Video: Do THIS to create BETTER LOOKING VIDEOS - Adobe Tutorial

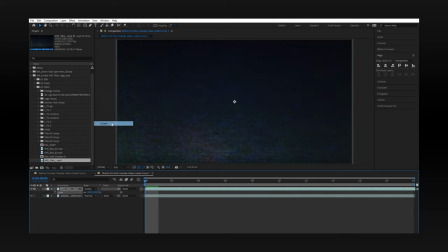We're gonna scale it up to match the clip size with the blend mode set to screen, but we're not gonna duplicate it this time.
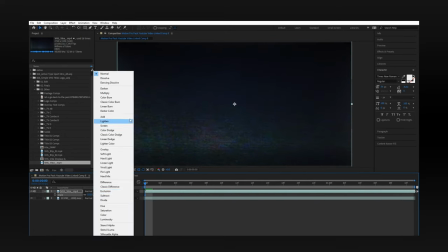Now for clip number 8, again, the VHS 5 scaled up and set to screen. We're gonna use comp 1 in the active type sport intro,
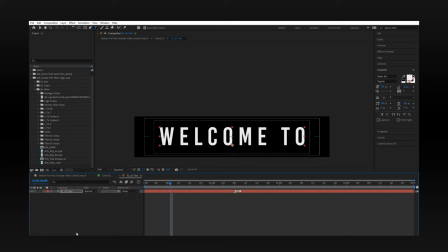and this is where we're gonna go down to the element labeled 0101 text and change the messaging to it's your time.
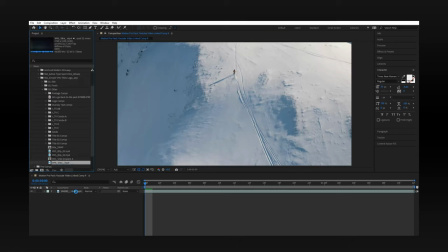Clip number 9, for the drone shot of our subject on the mountain, we're gonna use VHS vibe again, of course, set to screen and scaled up.
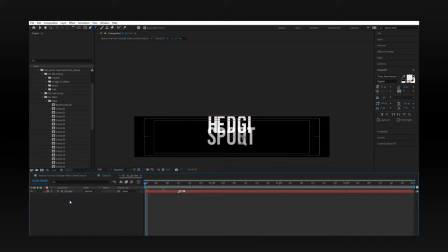Then we're gonna use the continuation of comp number 1. And use the next bit of the timeline to show the next graphic, which we're changing to Own the Mountain.
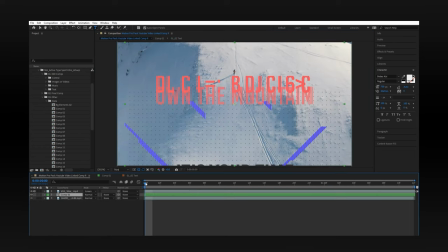Now back to the main composition of the clip, we're gonna cut comp 1 so that we'll have the graphic start where Own the Mountain begins. For clip number 10, you know what? Actually, for every clip, go back retroactively. For every clip, we're gonna put VHS vibes. Now we're still in number 10, but we're moving to comp 3 in the Active Type Sport Intro Pack. Drag it to your timeline, double click on the comp, and change the text element 0301 text to more control.
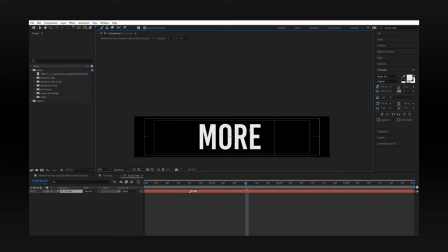And 0302 text, change to more speed.
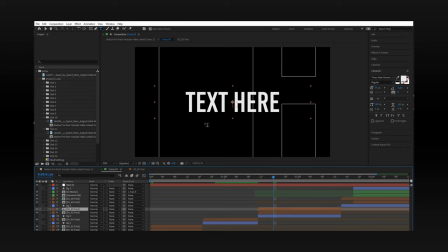Now with clip number 11, keeping on theme with comp number 3 from the same pack, we're gonna change the text 0303 to more energy. Now clip number 12, next we're gonna change within the comp number 3, the text 0304 to for all levels.
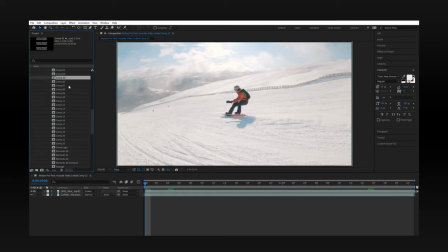Now for clip number 13, we're gonna place the call to action. Look for comp number 5 in the Action Type Sport Intro Pack and change the text layer
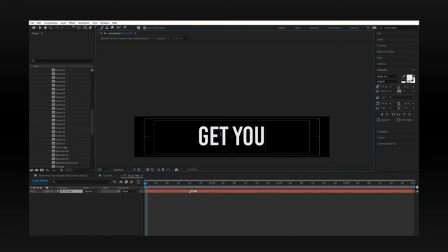0501 through to 0503 and change that to get yours today.
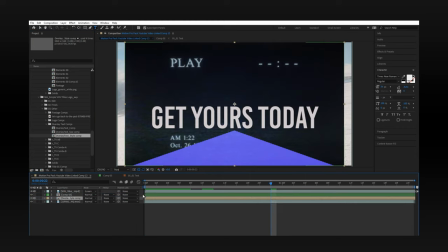And we're also drag and drop the effect overlay text style comp from the simple VHS titles logo project into this specific composition.
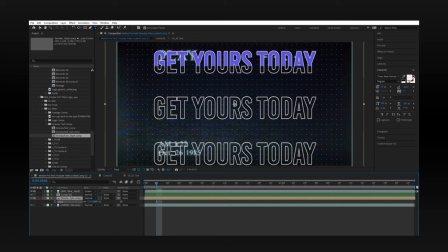Scale it up to size, set blend mode to screen, and duplicate the effect so it pops more.
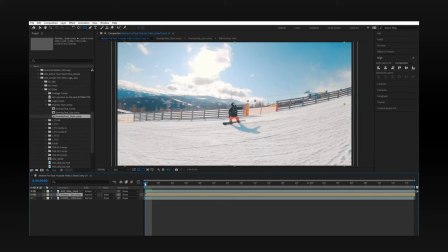Clip number 14, we're just gonna place the same overlay text style comp from the previous clip to tie these two clips together as they're pretty much both the same. Now clip number 15 is nothing but VHS vibes. Now clip number 16, the final clip. The clip to rule them all. Here we're gonna do something a little fun and different.
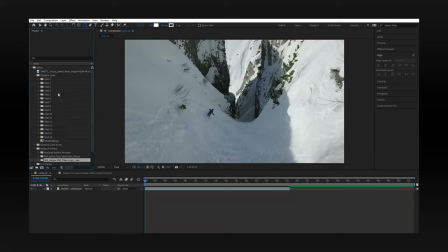From the simple VHS title logos pack project, we're gonna drag and drop down other, then R underscore TV AB. From here, you're gonna drag and drop the PNG file TV0001.
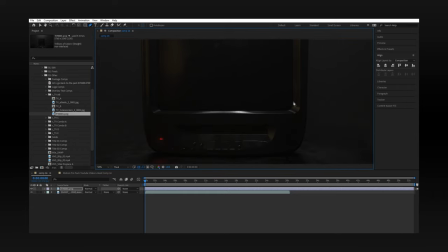After that, you're gonna select the element on your timeline, click the pen tool or G on your keyboard, and create a mask around the TV screen.
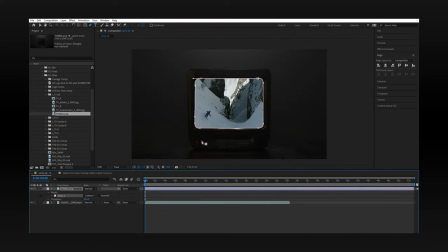Then open up the element, click mask, and under mask one, change add to subtract.
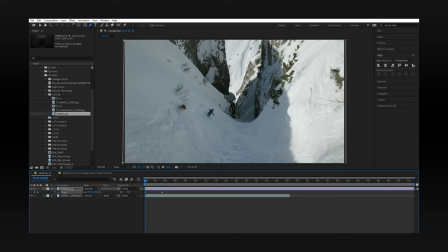Next, set keyframes somewhere later on your timeline at the current scale. Then go back in time on your timeline and scale up the TV layer until it's out of frame.
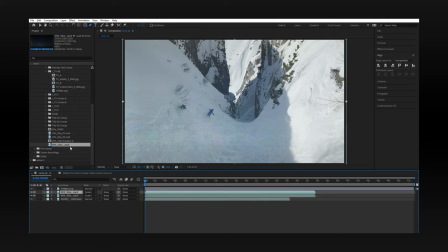Next, we're gonna drag and drop VHS vibe, scale it, blend it, and duplicate it. Afterwards, grab the asset VHS blip, which we'll cut in a bit.
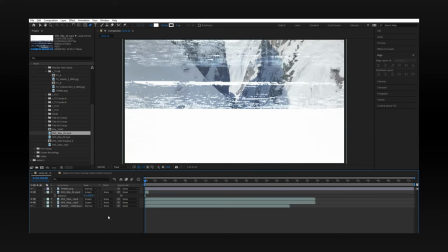Now what you'll wanna do is animate your TV layer to scale down according to the soundtrack, and cut the VHS blip layer that it only shows up after the TV has scaled down into frame.
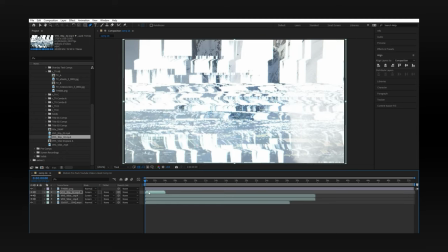This is the time to go into more micro adjustments, you know, like easy easing the scale of the TV layer and adjusting the speed graph to your liking.
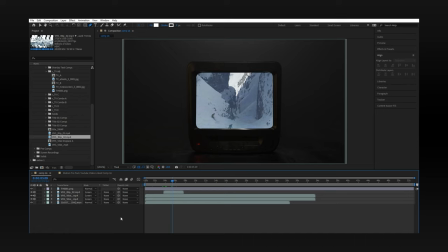I also realized that the mask was a bit too sharp and the content of the TV didn't blend well with the surroundings.
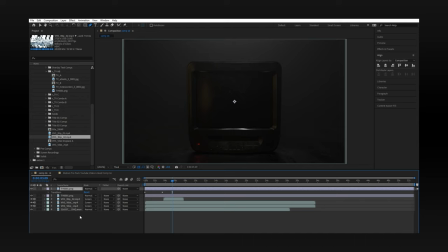So I duplicated the TV layer to retain the texture of the TV screen, set the blend mode to multiply,
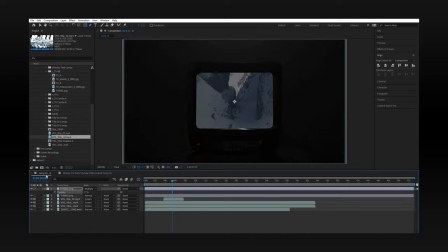and animated the opacity for it to appear only when the main TV layer begins to scale into frame. Once I finished up in After Effects, I went back to Premiere Pro and began my sound design session, which coincidentally consists of sound effects that I found in the Artlist library. But for the sake of your attention span, that's enough for today. If you guys would like a breakdown of the sound design, then please let me know down in the comment section. And also let us know what kind of content you guys would like to watch. We really want to create high quality content for you guys. So if you want, let us know down below. And of course, if you like this video, then please hit like and let us know that you enjoyed this video, along with letting YouTube know as well. And subscribe if you want to be updated the next time we put out another video. Thank you guys so much for watching, and we'll see you in the next episode.